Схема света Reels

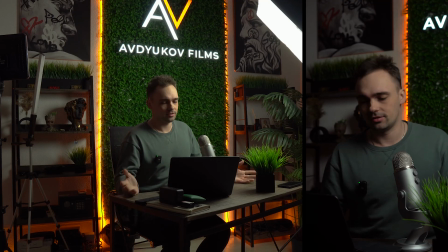[0:00]
Итак, всем привет, ребята! Рад видеть вас на этом сегодняшнем спонтанном уроке. Сразу скажу, что я нифига не готовился, и это будет полная импровизация. Но в рамках этого занятия я вам простым языком постараюсь объяснить, как можно выставить схему света,
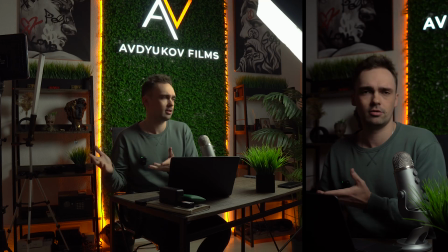[0:17]
имея при этом практически любые источники, домашние, люстры, торшеры и так далее, в любых условиях.
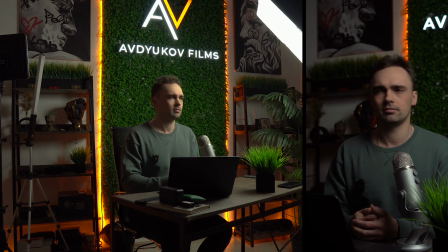[0:24]
Дома, где-то на локацию у клиента, или вот как у меня здесь, к примеру, в офисе. Итак, поехали. С чего вообще стоит начать перед тем, как выставлять какую-то схему, да? То есть, самое первое, с чего стоит начать, это избавиться от каких-то внешних источников света, да?
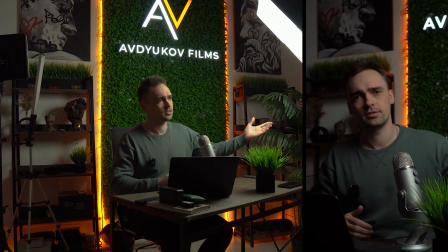[0:42]
То есть, это естественный свет, который светит из окна. У меня в данном случае есть жалюзи, я их просто закрыл для того, чтобы свет из окна не поступал в помещение.
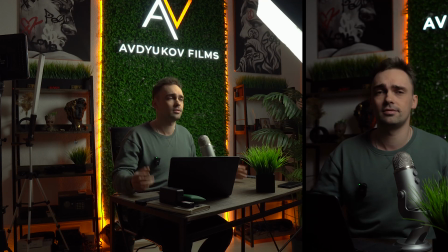[0:52]
Второй момент, нужно выключить свет комнатный, да, то есть выключить лампы, светильники, люстры, то есть полностью погрузиться в темноту. У меня сейчас включен свет, чтобы вы меня видели, да, я сейчас объясню, как это все работает и что у меня включено.
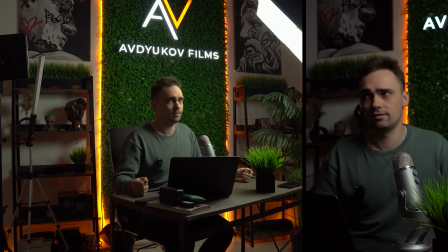[1:08]
Но вам первое, что нужно сделать, это вырубить весь свет, закрыть жалюзи, шторы, что там у вас, и выключить люстру, и у вас будет полная темнота. И только после этого вы можете садиться в свою локацию,
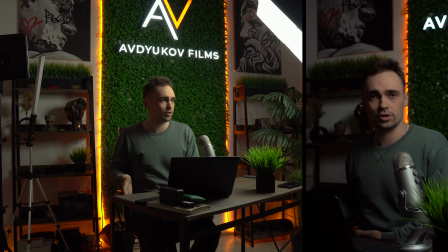[1:22]
вставать, я не знаю, там где, если вы с клиентами где-то работаете Встаете на локацию и уже можете выставлять схему света Первый источник и самый основной, который у меня сейчас включен, это рисующий свет Как можно увидеть вот с этой камеры, да,
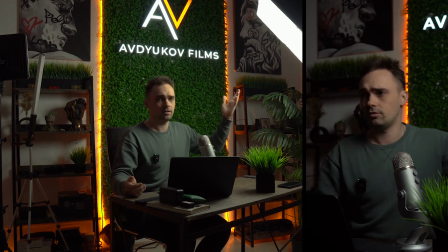[1:38]
где в принципе видно все Он является основным Почему он является основным? Потому что рисующий свет заполняет основную часть лица 70% лица он заполняет, то есть где-то вот эту область он освещает, а противоположная сторона у нас в тени.
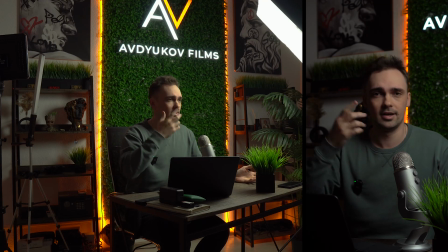[1:57]
Почему рисующая? Потому что сюда он светит, а здесь появляются тени, которые он нарисовал. Оттуда и название, рисующий свет. Это может быть как софтбокс, это может быть RGB палка,
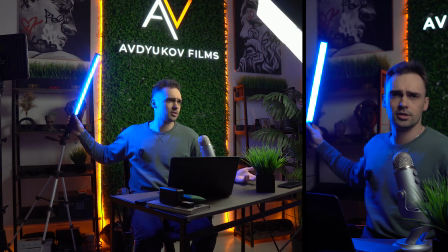[2:09]
которая может светить цветным цветом, обычным светом, неважно.
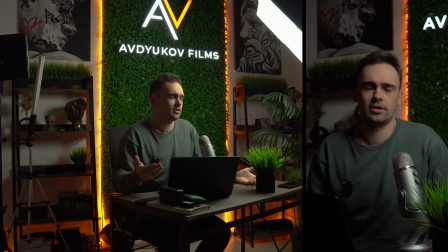[2:15]
Какая-то люстра, торшера, если у вас нет какого-то профессионального света. Короче, тащите его сюда, ставите, вот сейчас внимательно, ставите его под 45 градусов по отношению к себе. Под 45 градусов, вот сюда. И поднимаете его выше головы.
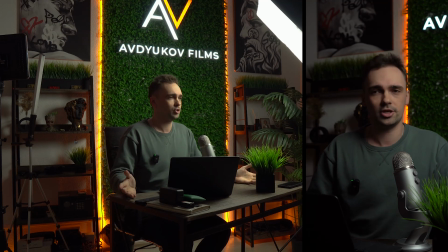[2:33]
Для того, чтобы, ну, в принципе, создать у зрителя ощущение того, что вы находитесь в естественной среде.